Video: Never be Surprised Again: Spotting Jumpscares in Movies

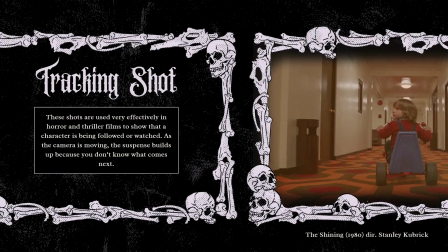But a tracking shot is whenever the camera is moving along with the subject, when they're running, walking. In this kid's case, he's pedaling, but that is something to look out for.
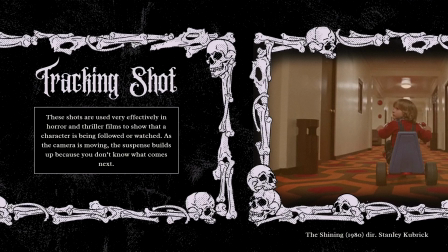And we're going to move on to the next shot. The low angle shot.
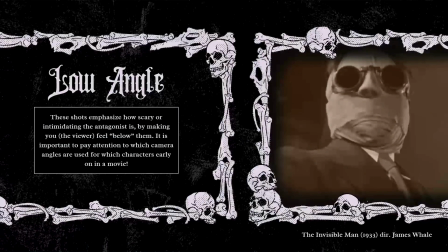These shots emphasize how scary or intimidating the antagonist is, because it makes you, the viewer, feel below them, because you literally are, the camera is below them. The example that I've chosen is from The Invisible Man, directed by James Whale.
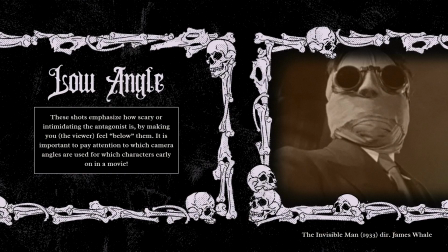This is kind of the height of the movie where the Invisible Man is at his most crazy, I guess. So seeing him from that low angle, like you know that he is intimidating.
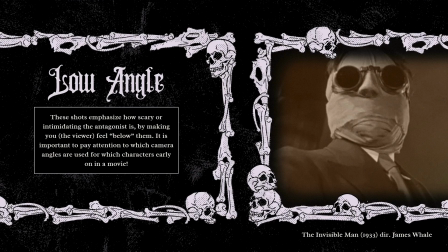He is something to be scared of. I think that the most clever use of this shot is when it's used on a character that you don't necessarily perceive as a threat yet,
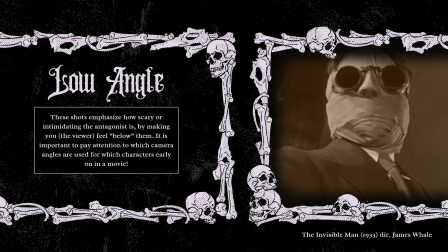because subconsciously, when you see that character in that angle, you feel a little uneasy and you don't know why. So it's important to pay attention to which camera angles are used for which characters early on in the movie, and that might be a method of knowing who the antagonist, who the scary person,
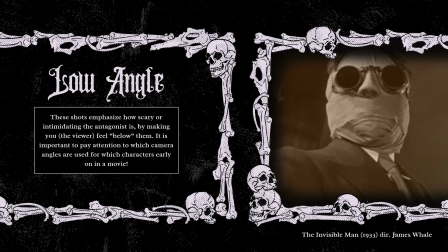scary character in this movie is going to be later on.
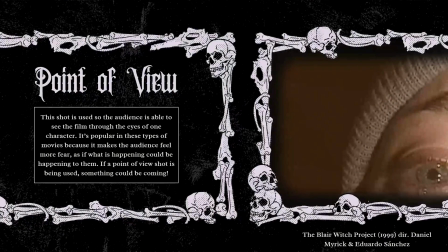The third shot that we're going to be talking about is point of view. This shot is used so the audience is able to see the film through the eyes of the character. It's popular in these types of movies, horror movies, because it makes the audience feel more fear,
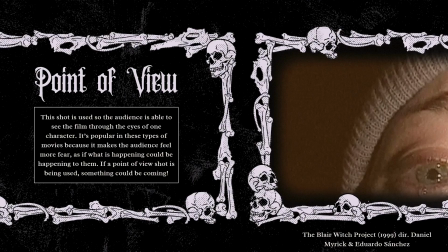as if what's happening could be happening to them, because you're seeing it through the character's eyes instead of watching the character on screen. It's kind of like you're going through what this character is going through. If a point of view shot is being used, 100% something is coming.
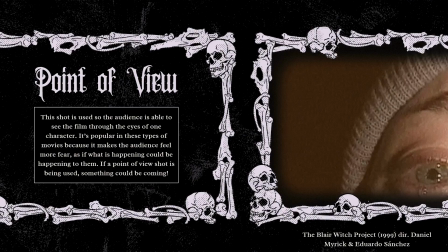100%, I shouldn't say 100%, but 99% of the time something is coming. Some kind of jump scare is going to happen. Especially when the camera is really shaky, because the person is shaking, because they're scared.
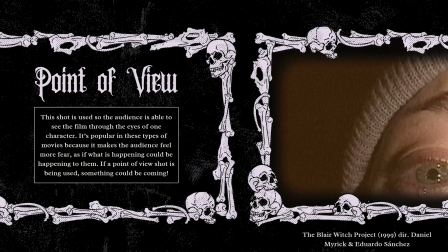You can pretty much bet on the fact that some kind of action, some kind of scare is going to happen on the screen. They don't use that camera angle on accident. The example that I've chosen for this is the Blair Witch Project.
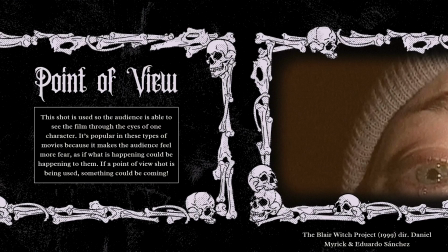The Blair Witch Project, they use it in kind of an interesting, unique sort of way, where instead of being a point of view shot where you're literally seeing through the eyes of the character,
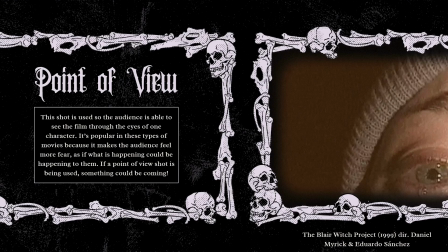this character is holding a handheld camera and taking a video of themselves while they're scared. And if you've seen this movie, you know that this is one of the scariest parts of the movie because of what happens next.
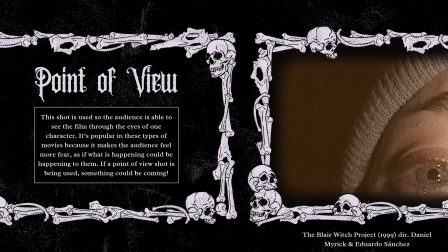So I'd say that pay attention to whether or not, whose point of view are you seeing in the movie? Are you literally in the character's shoes when it happens instead of seeing them physically on screen? Because it's a pretty good indication that something scary is about to happen.
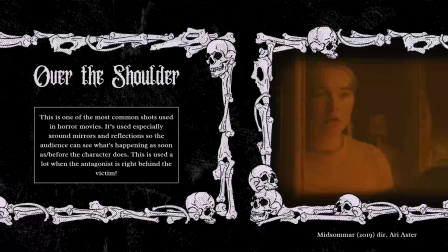And then the last shot that I want to talk about in this video is the over-the-shoulder shot. This is one of the most common shots used in horror movies. It's used especially around mirrors and reflections, just like in the example here that I have from Midsommar.
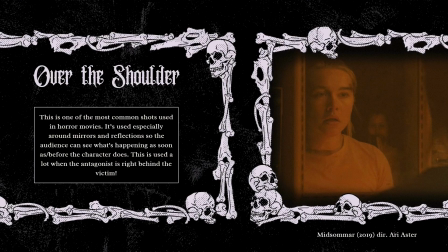It's so that the audience can see what's happening as soon as or before the character does.